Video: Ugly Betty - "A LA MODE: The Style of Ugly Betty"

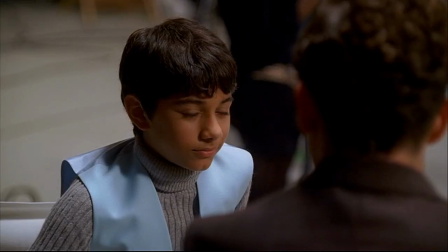Be who you are, wear what you want, just learn how to run real fast.
With Mark, we have such an opportunity there to create a wonderful character that can combine an incredible
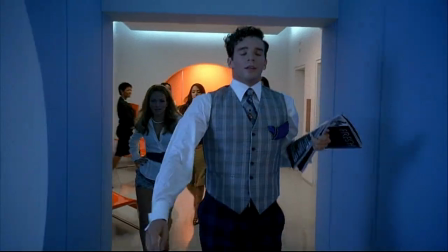sense of comedy with a sophistication.
Eric Mabius is totally jealous of my fabulous wardrobe.
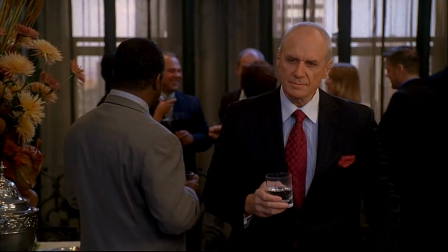As far as Mode is concerned, Bradford, he's always very classic and well put together and just looks like $1 million.
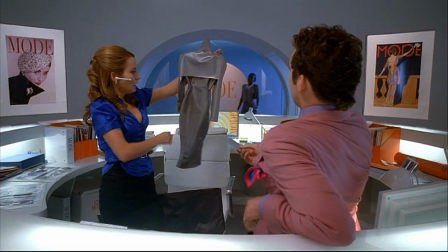What the hell is that?
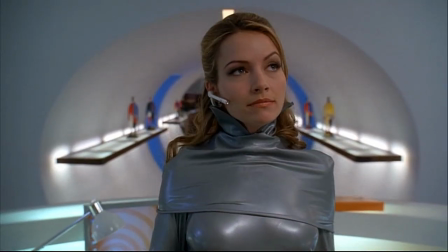Amanda gets sent this dress by designer Oswald Lorenzo that you can barely fit into, definitely can't walk in, definitely can't breathe, and actually doesn't look very good. But since Oswald Lorenzo sent the dress, Amanda's gonna wear it. Okay, you can get up now. The rubber dress was fun.
I'm trying.
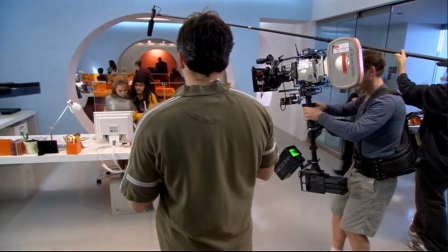We went to this designer who constructed the Catwoman suit that Michelle Pfeiffer wore in Batman. So we went to him to manufacture these dresses, and when we fit her, it was kind of funny.
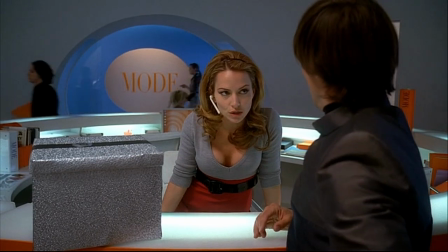She really couldn't move in the dress.
I have rubber burns all over my ass, and it took 2 sticks of butter just to get the top off.
The wardrobe department's unbelievable. Eduardo Castro is just, he's incredible. He does these fabulous sketches.
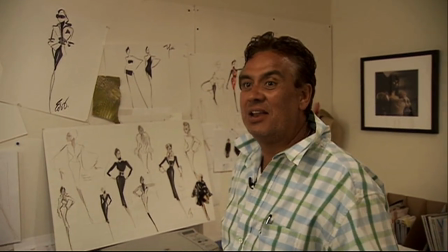Literally all these drawings that you see are done in minutes to get an idea across.
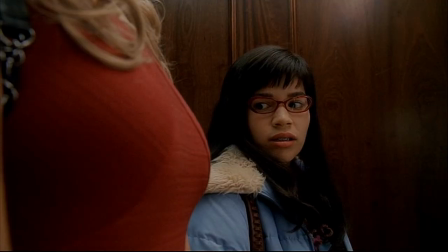He gets the palettes going, you know, the color palettes for every character has their own color palette.
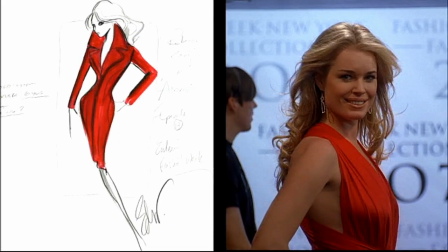Alexis is tomato red. Wilhelmina is more neutrals.
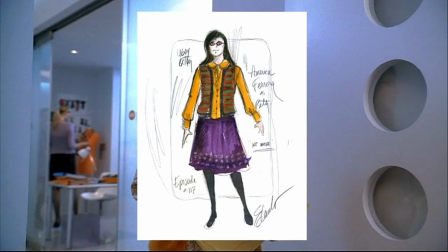And Betty's is all over the place.
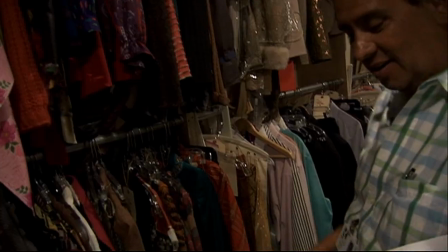Killer poncho. Thanks.
Some of the things that we do with America and her costumes are
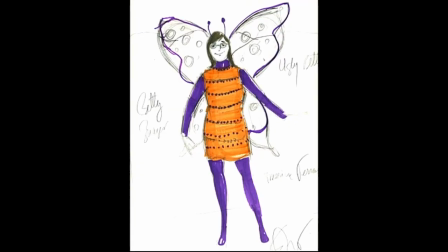to make them unique in their quote-unquote ugliness.
Hey, Betty, I love your sweater.
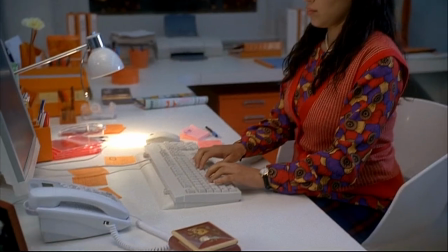Did you make it yourself?
It's about textures and juxtaposition of certain fabrics and colors with her.
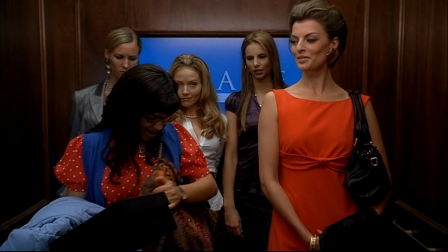Nice bag. Oh, thank you. So, Juan Valdez.
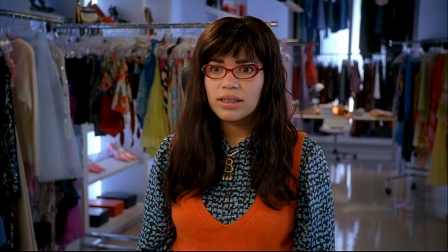Bold, contrasting patterns, brighter colors. You know, she brings a little bit of Queens into mode.
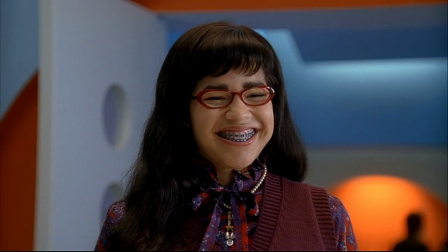In some ways, she is kind of the anti-fashion statement.
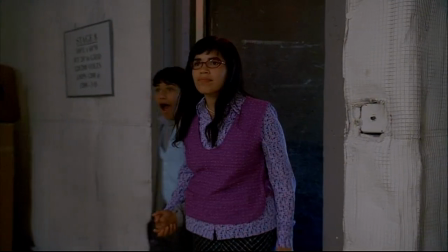It's important to keep her the way she is for a lot of reasons and make people understand that it's okay not to be a stick.
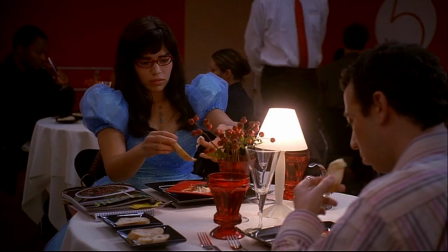Slimming. Thanks, Mark.
And it's okay not to be superficial on the outside. So I think that's the point of Betty.